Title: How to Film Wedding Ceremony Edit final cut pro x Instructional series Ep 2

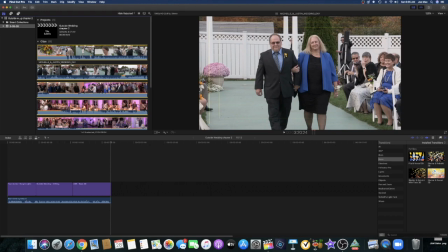So you can get an idea of how we do the opening shots and how we start rolling in right into the reception.
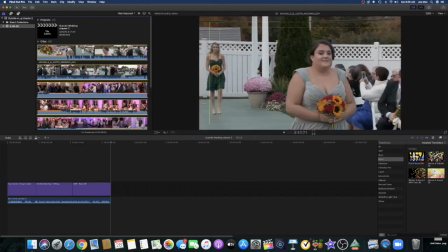All the parents are coming down. I always get the parents. I always get the bridesmaids. Just kind of roll with it.
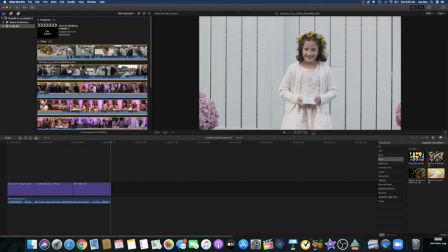It's a fall wedding, as you can see. You get the kids coming down the aisle.
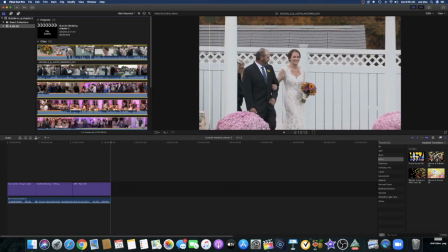You work with all the photographers. You work with everybody. You make sure you get your placement. Always stand in the aisle. A lot of people are afraid to be where the guests are. You can't be. You have to be point of view. You have to see what's going on. Don't be afraid. Just they know what you're there to do.
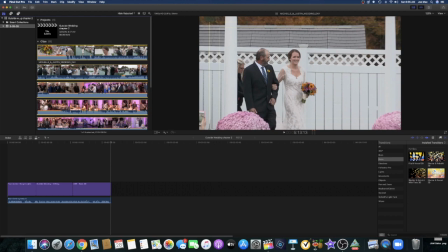Just don't block the priest or the JP, and don't be in the photographer's way. Work with the photographer, and everything will really run kind of smoothly.
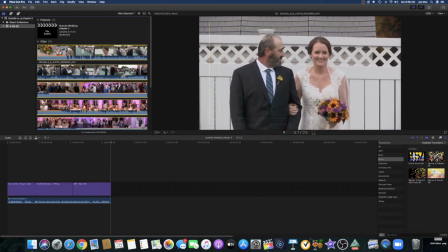You have to work together. It's not your show. It's not his show. It's the bride show.
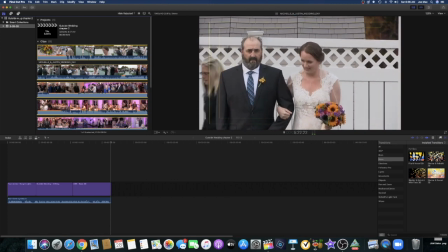It's the bride's wedding, so you have to work together to make it perfect. So you can see here's a nice shot of her just coming down.
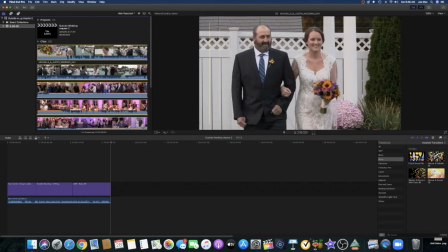And then typically I'll zoom out a little bit so you can get more of the whole dress shot.
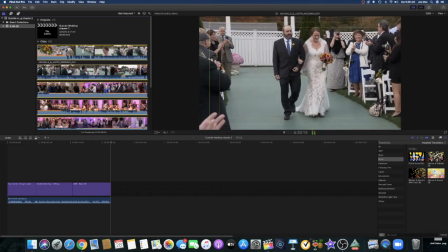So you can kind of edit this any way you want to. I just keep things natural. It's really about the bride and her day.
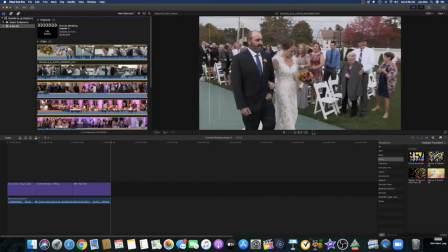You can just see her coming down the aisle. Real simple. This is not rocket science.
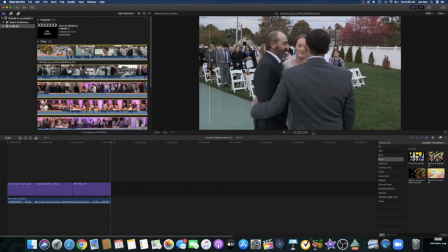This is just basically capturing things as they unfolded. So you get that whole view there.
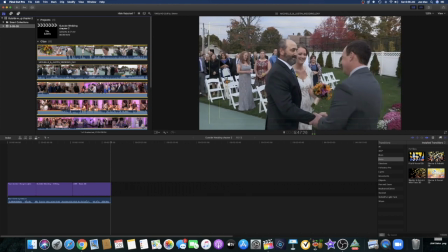And then we just do a transition. So what we do here, we just basically cut here. So it looks like a multi-camera shoot.
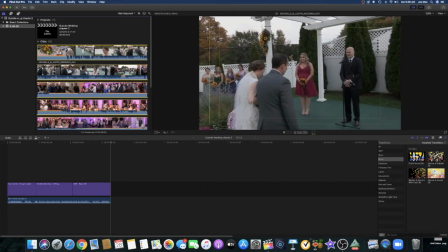So this is a cutaway. So it's basically a transition into a second. It looks like a second camera, but it's not. And it comes onto the behind the just is the piece.
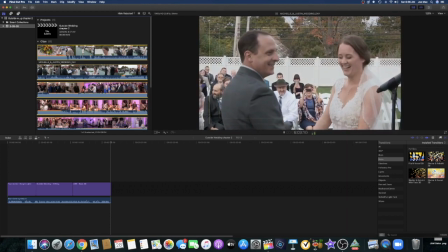And basically the groom is wired with a wireless microphone. I typically use either a Sony or an Audio-Technica depending on situation. Always check your audio, check your channels, make sure there's no interference, things like that. So as you can see here, they're going to the vows.
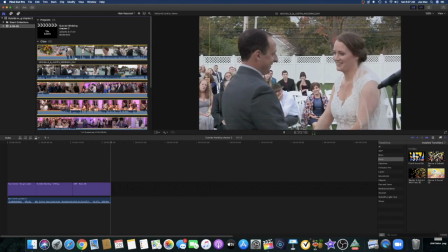And if you faced the where they're getting married, either the altar or wherever the JP stands, okay, you always have to stand to the right, the bride stands to the left.
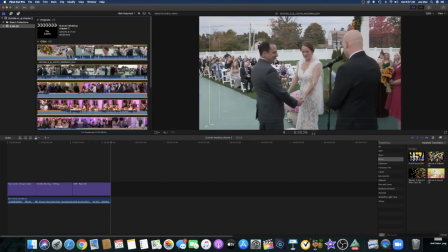That way you want to really get her profile shot. If you do two cameras, one camera on each side or a camera in the back.
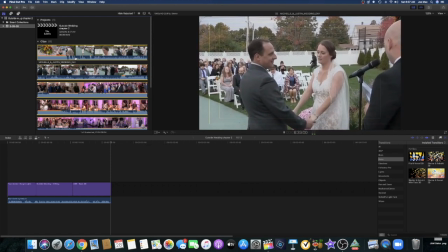So depending on how you do your production, most of my productions were one camera shoot, or if I had second camera, it was unmanned.
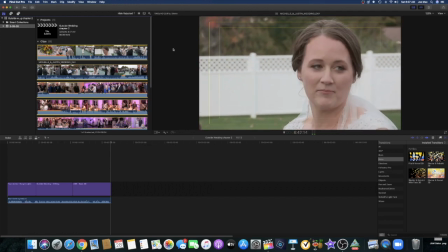Okay, so you can see how that's going. So the audio is a little bit low because I got the audio down so you can hear my voice over, so you can just get an idea. So you can see this is a nice shot of the bride. It's nice and clear. You can really see a nice angle of her when she's looking at the justice of the peace, when she's looking at
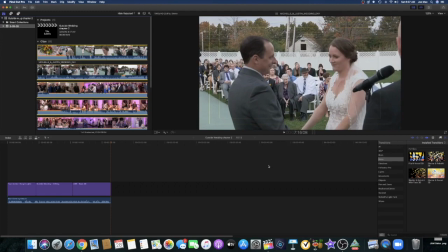the groom. So you do get a side profile of the groom. Unfortunately, you know, when you're shooting a one camera shoot, there is a sacrifice, and that's just the way I did it. And you know, you can, and most of the time they're looking at the justice of the peace, so you can just see here they're both, you can get a good profile shot of both of them,
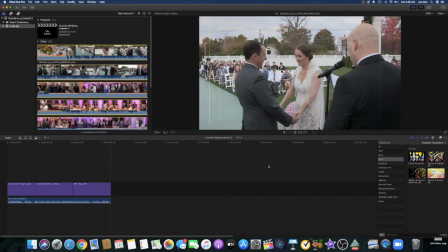which is nice. So let's get here. Let's just move this right down the line here so you can see.
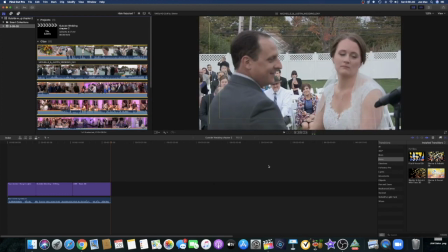The lighting is really nice this day too. This is all natural light on the camera.
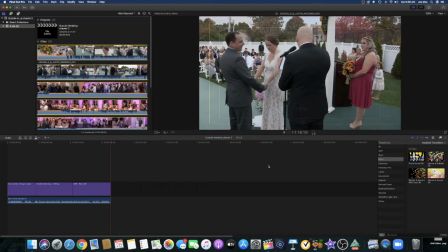They get hand shots again. You get a lot of emotion. It's really just, this is just a really good setup.
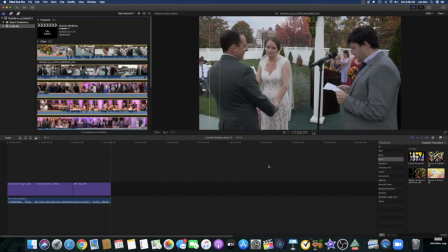You can see the people in the background. If anybody's speaking, you can go around, move around, do what you got to do. Here's a 3-shot, which is really nice.
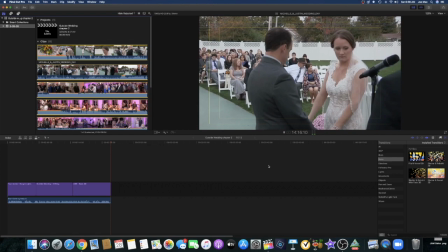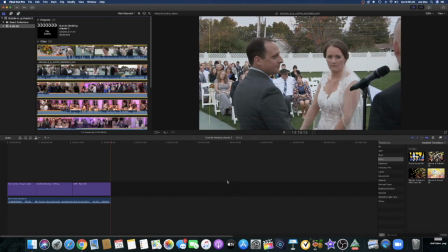There we go. So let's get into the other side here. So let's just move this down.
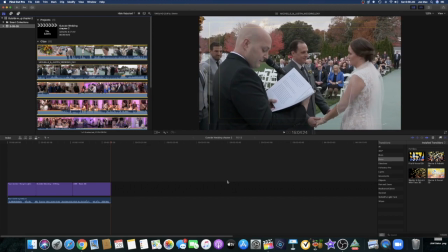It actually did move over to the other side, which is kind of cool, right? So if you have the space, and in most churches you can't do this, you know what I mean? You really can't go side to side. I mean, it won't happen. Your priest will just stop the service. I've had it happen to me. They'll just stop the service on the spot and say, "Don't move, stay over there." Things like that. You don't want to be, an embarrassing situation.
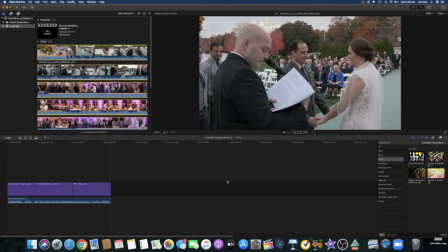So in a church, you really can't move. Things like this, you can move around a little bit, so which is kind of cool.
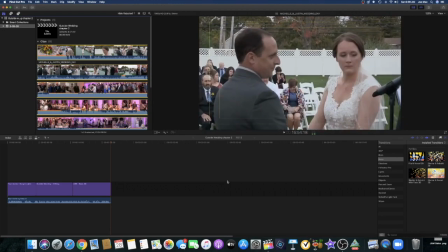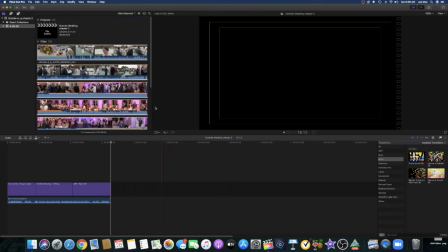So that's kind of, so let's get into, so you see how that goes, and that's kind of cool, right?
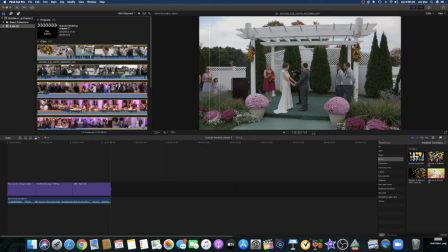So that works out well. And let's get the vows. You can just see how I do the vows.